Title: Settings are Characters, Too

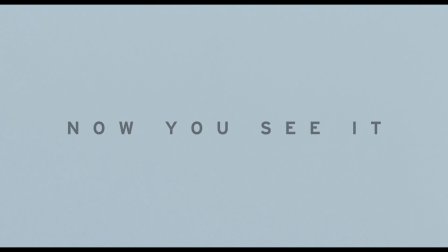(0:15)
Welcome to Now You See It. One of the most important characters in a movie oftentimes is actually the setting where the movie takes place.
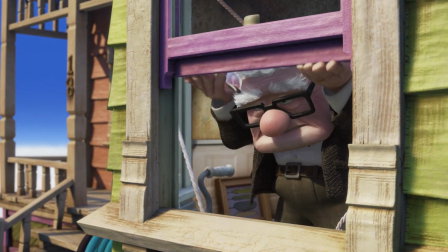(0:25)
In the same way that a character has a personality, influences the plot, or represents a certain idea,
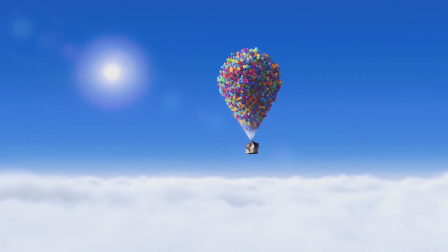(0:29)
so too can a setting just as effectively contribute to the mood, style, or themes in a story.
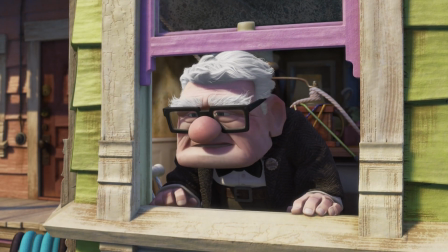(0:34)
While settings always indicate time or place, I want to look at the many instances when setting goes even deeper and either gives insight into a character,
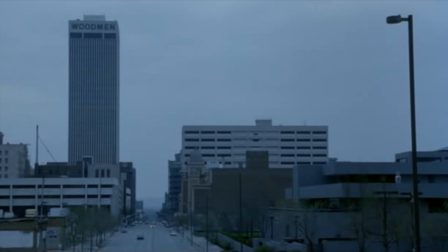(0:41)
symbolizes a certain idea, moves forward the plot, or establishes mood. A setting is wherever a scene takes place, and can be anywhere, from space, to a desert, to virtual reality.
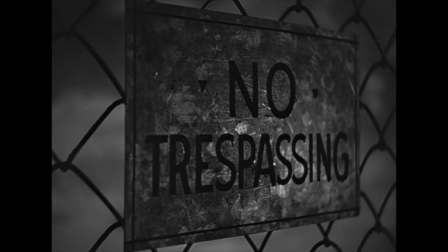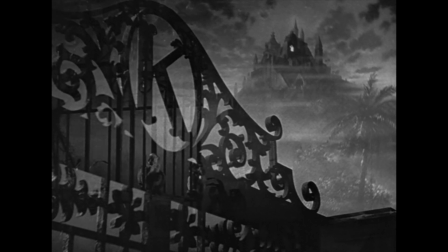(0:56)
A lot of the time, a setting is an extension of a character. Depending on where a character works, lives, or spends their free time, we learn more about them.
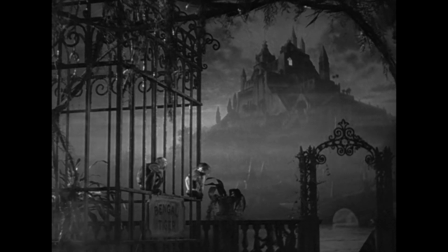(1:03)
Perhaps the best example of the use of setting to describe a character is the Xanadu in Citizen Kane.
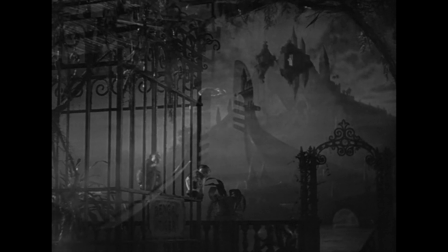(1:08)
This castle where Charles Kane lives is ridiculously large, elusive, secluded, and creepy.
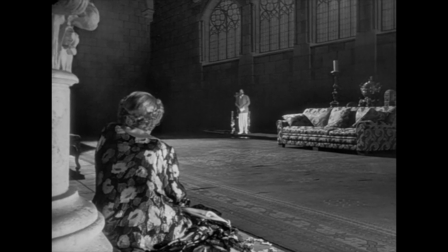(1:13)
The inside of his mansion has many rooms, some of them almost completely empty, others filled to the brim with knick-knacks and other trophies Kane cares nothing about.
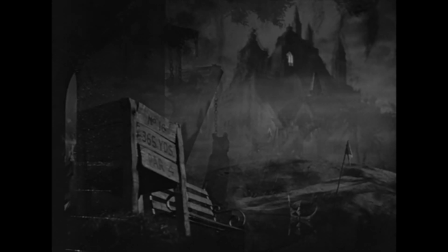(1:21)
His home seems either barren or artificially stuffed with objects. For Kane to live there, we infer that he's extremely wealthy, looking to separate himself from the world,
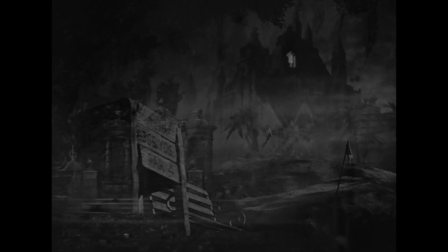(1:29)
lonely, empty, and unsuccessfully filling his emptiness with pointless trophies.
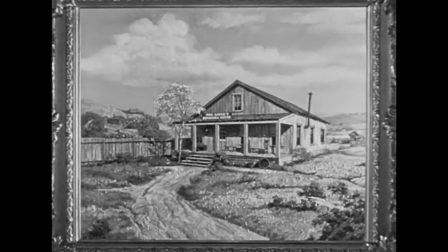(1:33)
This setting contrasts nicely with the small, cozy cabin he lived in as a child, which was much more intimate and homey.
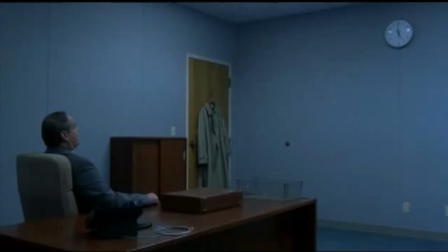(1:41)
About Schmidt has a similar use of setting. If a character is introduced in a completely barren room, what does that say about the character?
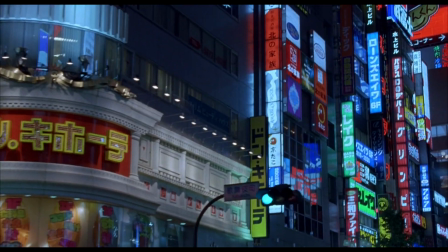(1:49)
In Lost in Translation, Charlotte and Bob feel confused and out of place in Tokyo, and the setting reinforces how they feel out of touch with their significant others.
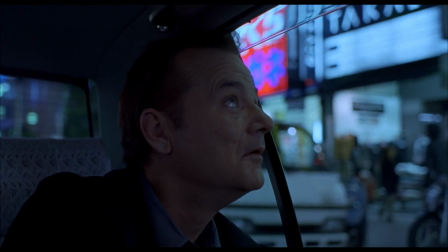(1:57)
As they grow closer and understand how to cope with their fears and problems, the portrayal of Tokyo goes from dark and confusing close-ups at the beginning to clear, bright wide shots at the end.
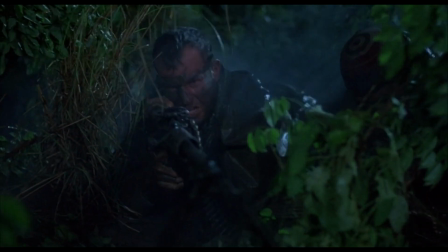(2:06)
The setting showcased their growth as characters. A setting can also be a strong symbol in the movie and represent some idea.
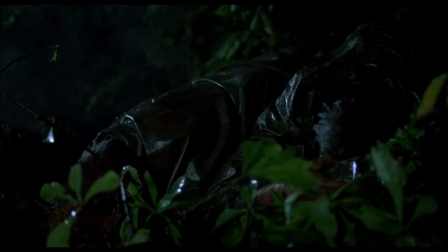(2:12)
For example, Vietnam War movies usually portray the war as ambiguous, senseless, and full of confusion,
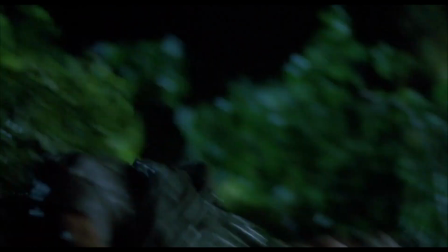(2:17)
and these ideas are represented in the dense, dark, and menacing jungle where it's oftentimes hard to tell friend from foe.
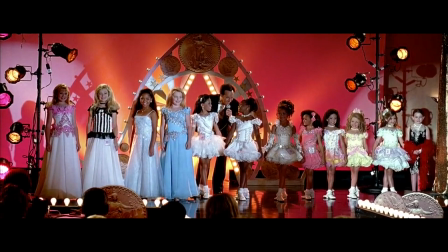(2:23)
In Little Miss Sunshine, the beauty pageant represents a flawed American dream.
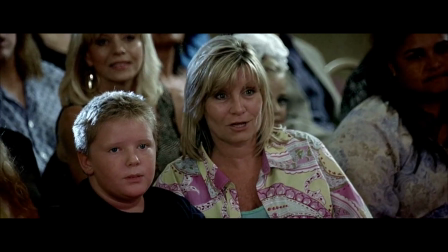(2:27)
Beauty pageants are a strange phenomenon in American society where little girls are paraded on stage and judged on their outer appearance.
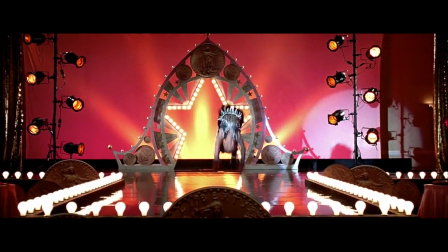(2:33)
The film uses the setting of the beauty pageant to critique how the American dream is composed of superficial and unfulfilling goals.
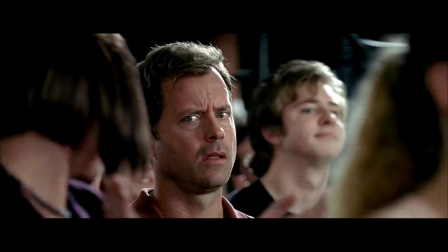(2:40)
The pageant is a representation of those who buy into this false dream.
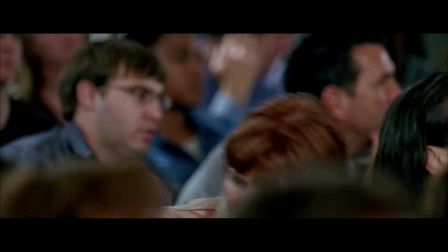(2:43)
The family members rejecting the beauty pageant and defining their own happiness themselves conveys the message that one's worth is determined by the self and not by a panel of judges.
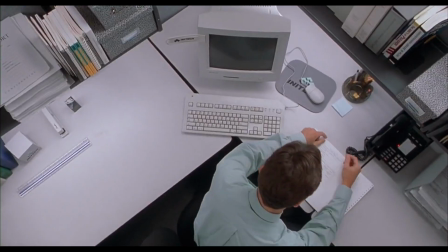(2:52)
A similar example would be Office Space, where his office represents a world where people put financial security at a well-paying job over their own happiness.
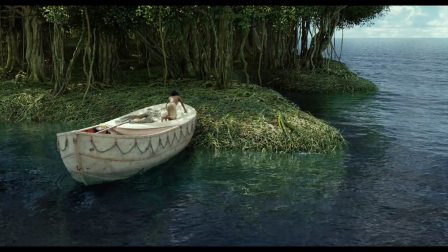(2:59)
A setting can really represent anything. In Life of Pi, Pi's journey across the ocean is a representation of his spiritual journey.
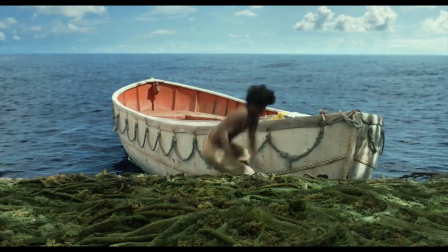(3:05)
While the meaning of this setting is more strongly emphasized in the novel, the film still makes the connection between his spiritual journey across the ocean and a person's spiritual journey in life.
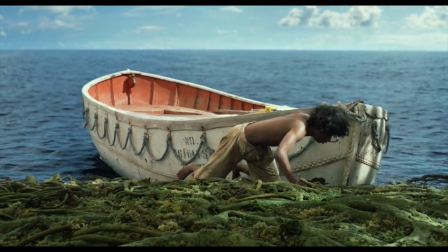(3:14)
One important part of his journey is landing on the moving island.
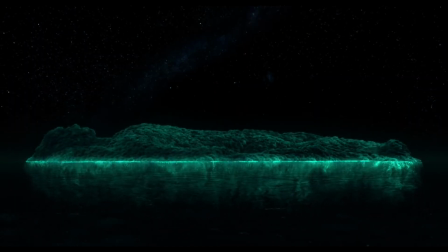(3:16)
While he can survive on this island, the island is toxic and he would live his life trapped on it without completing his journey and dying alone and unfulfilled.
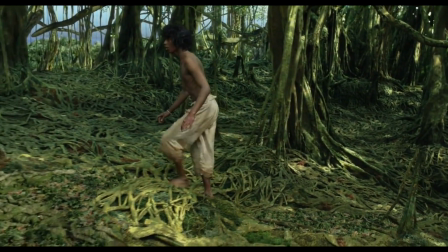(3:23)
The island is a symbol of the choice everyone has to avoid completing his or her spiritual journey.
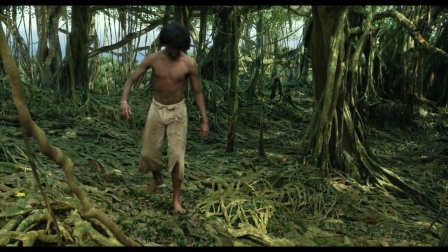(3:28)
The movie criticizes staying on this island. The setting of the island represents an obstacle in every person's spiritual journey.
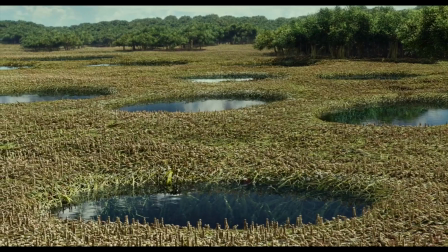(3:34)
If someone wants, they can never figure out what they believe in and instead remain on the island and die unfulfilled and forgotten.
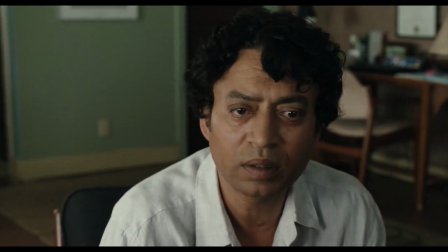(3:40)
The movie criticizes this religious choice and uses the setting to convey this criticism.
I saw how my life would end if I stayed on that island, alone and forgotten.
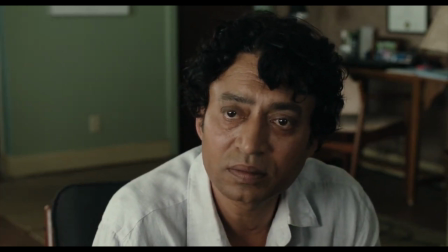(3:50) I had to get back to the world or die trying.
One important thing to note when analyzing a setting is what ends up happening to it.
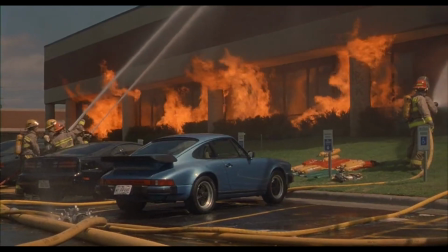(3:59)
Do characters leave it or do they stay? The most powerful ending of a setting is when it gets blown up or burned down, because that represents a rejection of whatever that setting symbolizes.
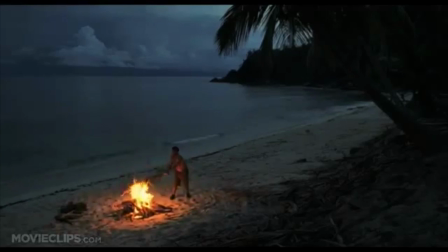(4:08)
Settings can act like characters when they influence the plot. Settings have the power to leave people stranded on a desert island, kill them, or force two characters to come together.
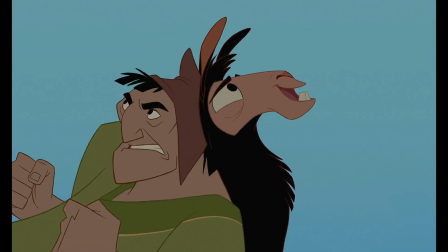(4:17) Look, we're moving!